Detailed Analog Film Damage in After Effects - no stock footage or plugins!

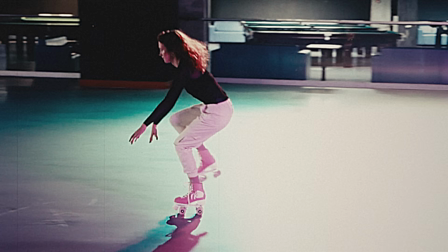Hey everyone, Brady from Texturelabs.org here. In this video, we're going to build this vintage archival film grain look in After Effects.
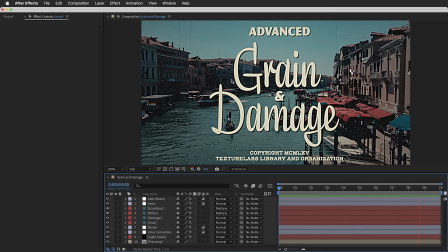When I say in After Effects, I mean we're going to do it using no stock footage overlays, no plugins, just good old-fashioned After Effects.
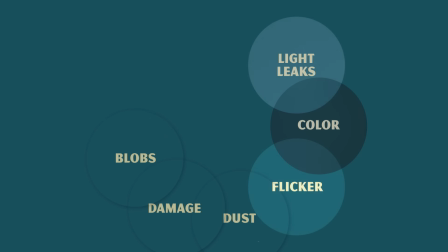Now here's the thing about this project. In order to create a convincing, organic-looking effect,
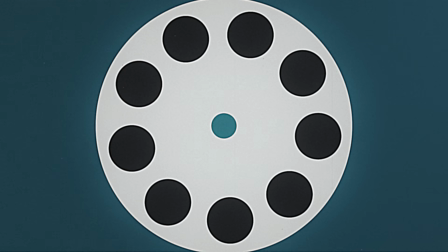we're talking about a number of individual details that all come together to simulate the chaos of analog film.
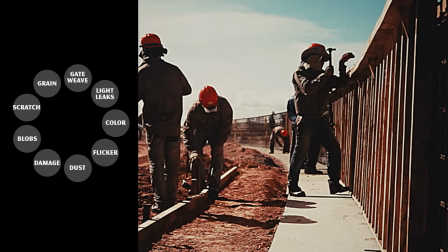And what's cool about this is that there's infinite room to experiment, whether it's exaggerating some elements for a heavier,
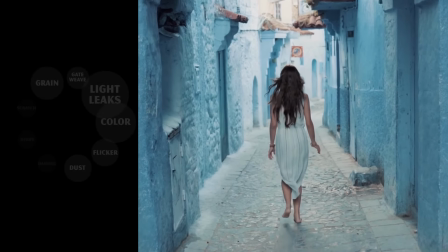distressed 8mm effect, or emphasizing other elements for sort of an organic, dreamy music video look. But that means there are a handful of pieces that we need to cover. 9 different elements.
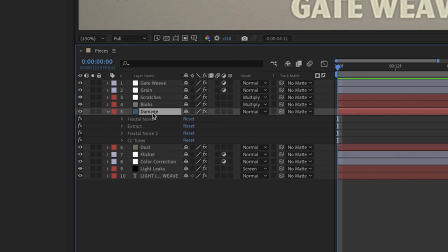Each of these is applied as its own layer. Individually, they're pretty simple, made up of between 1 and 5 effects, a couple of basic expressions.
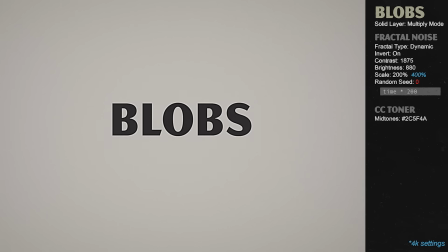So in this video, my plan is to kind of summarize how each layer is built.
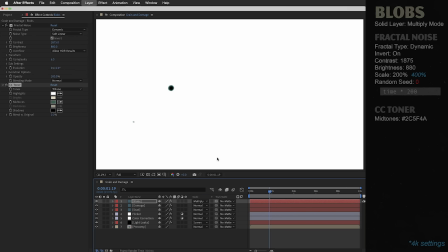We'll look at what effects it's made of and what purpose they serve, and I'll include all the specific details of each setting on screen.
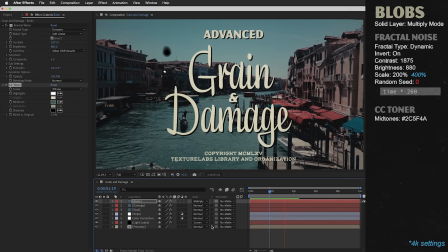So you can always pause the video if you want to just build these layers verbatim. All right, with that being said, let's get into After Effects.
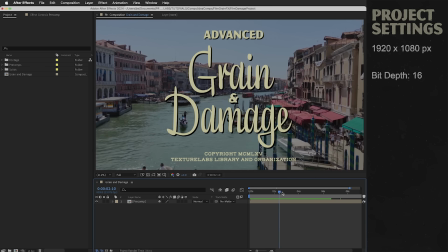So I've got an After Effects project here.
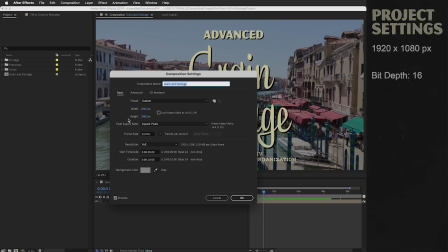I'm gonna be working in HD for this video, but of course for broadcast or theatrical, you might wanna work at 4K, which is gonna mean a handful of different settings.
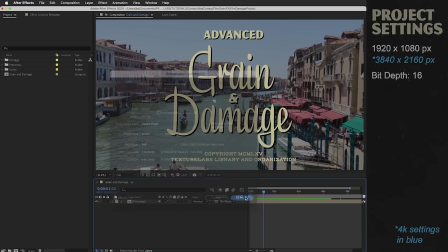So for 4K, I'll include some additional values in blue.
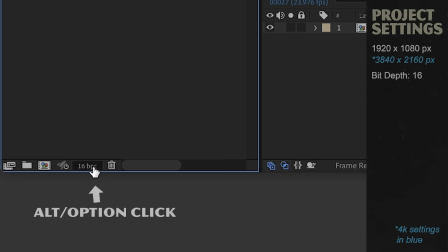One more note about the project, I'm working in 16-bit color mode because we're gonna be using some soft, blurry, fuzzy shapes.
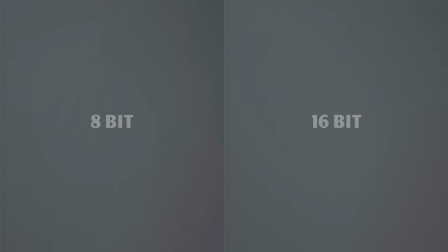16-bit is gonna give us cleaner looking results.
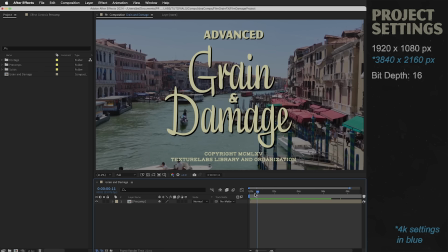So I built kind of a test plate here, tried to get both some flat graphic shapes and some footage in there as well,
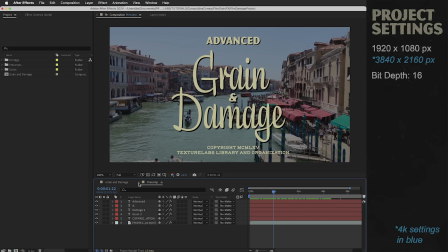and just put these all in a pre-comp, which is not a necessity, but it'll keep things a little bit more clear.
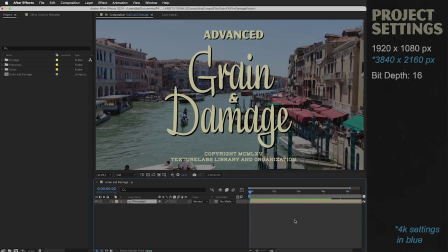Let's get started with layer number 1, the light leaks layer.
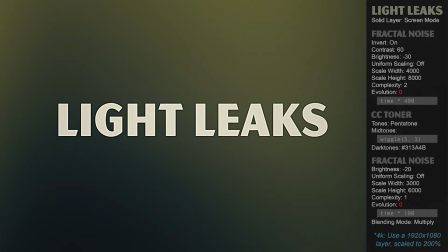So this is going to give us some of these subtle flashes of color that can result from anything from imperfections in the camera body to uneven emulsion on the film.
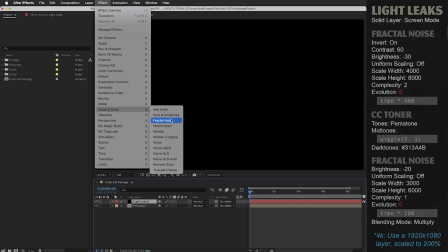So this is going to be a black solid with 3 effects, starting with the fractal noise effect, and I'm going to dial in a big,
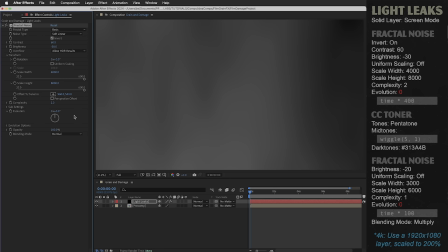soft, simple fractal noise with an expression on the evolution to give it some ongoing animation. Now, if you're not familiar with expressions, here's the general idea.
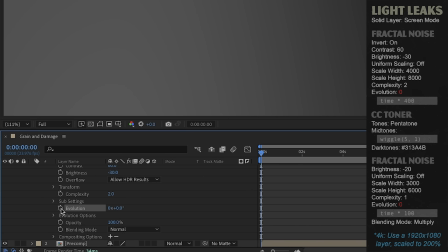You find the value down here that you want to animate, give the little stopwatch an Alt or Option click, and then type in your expression. And now the evolution value is driven automatically by this tiny little piece of code, which we call an expression.
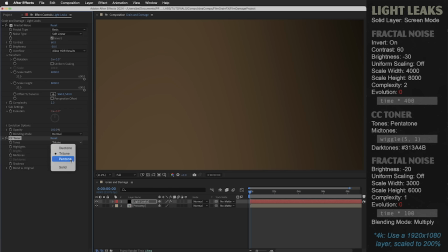Next effect is CC Toner to give it some color. I'm going to use the pentatone option for a little bit more control and give the dark tones some blue color.
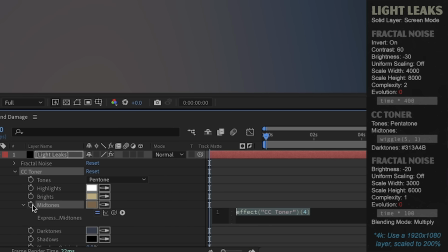But here's really the key. The midtone color has a wiggle expression on it.
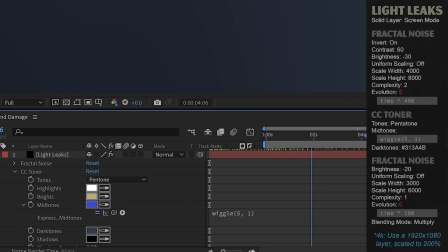So this midtone color is going to fly all over the place and give us these random variations of color.
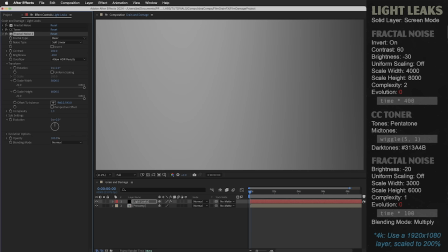Then one more big soft fractal noise effect with a similar expression to drive the evolution, but here the effect itself is going to be set to multiply.
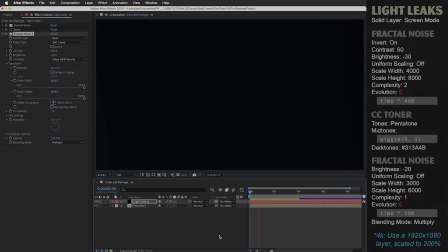So this will multiply on top and tone down those bursts of color, make them appear a little bit less frequent and more random.
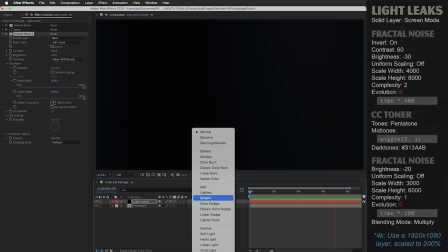So that's all the effects. I'm going to set this layer to screen mode, and here it is on our footage.
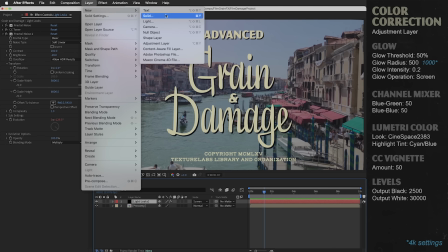Okay, next layer, color correction. So this is an adjustment layer with a handful of effects.
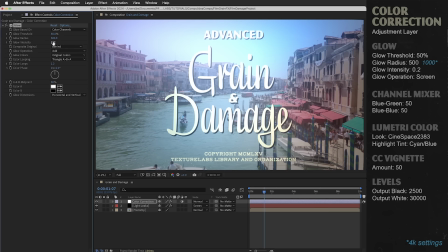So first of all, a big, soft, subtle glow effect to create a little bit of softness, like light bouncing around inside the camera body.
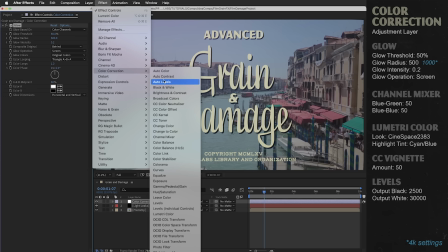Then 2 effects that are directly targeting the color. So first of all, the channel mixer effect.
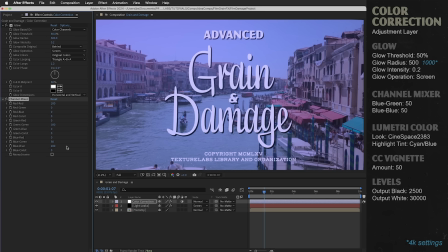And all I'm going to do here is change the blue channel so that it gets 50% of its value from the green channel and the remaining 50% from the original blue.
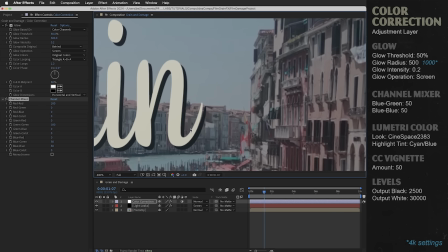So that has the effect of neutralizing the yellow tones, pushes things into more of that bronze and teal color palette.
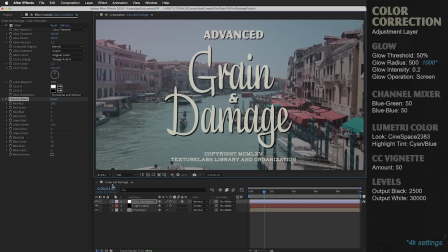It's just a really cheap and easy way to limit the color palette.
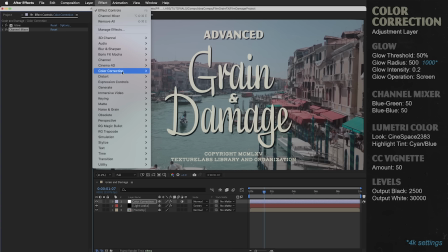Very subtle, but it's going to get more pronounced when we crank up the color using this lumetri color effect.
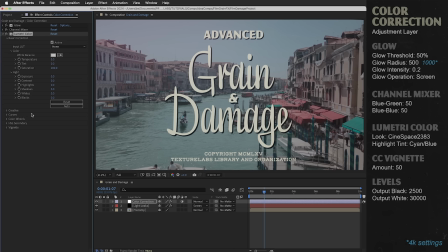You can obviously spend as much or as little time as you want dialing in the specifics of the color here.
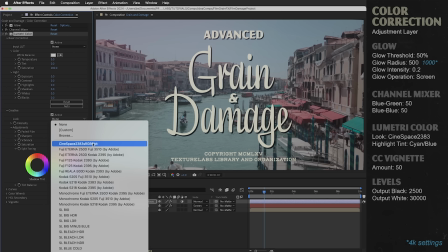I gotta say, I kind of like using just this very first creative preset, the Cinespace 2383,
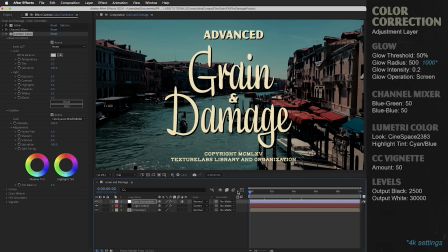which is meant to approximate Kodak 2383 film, probably the most celebrated print stock of all time.
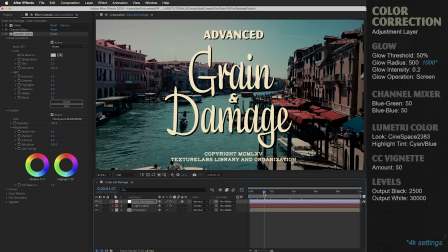It's not a film stock that you shoot on, it's a film stock that you print the negative to.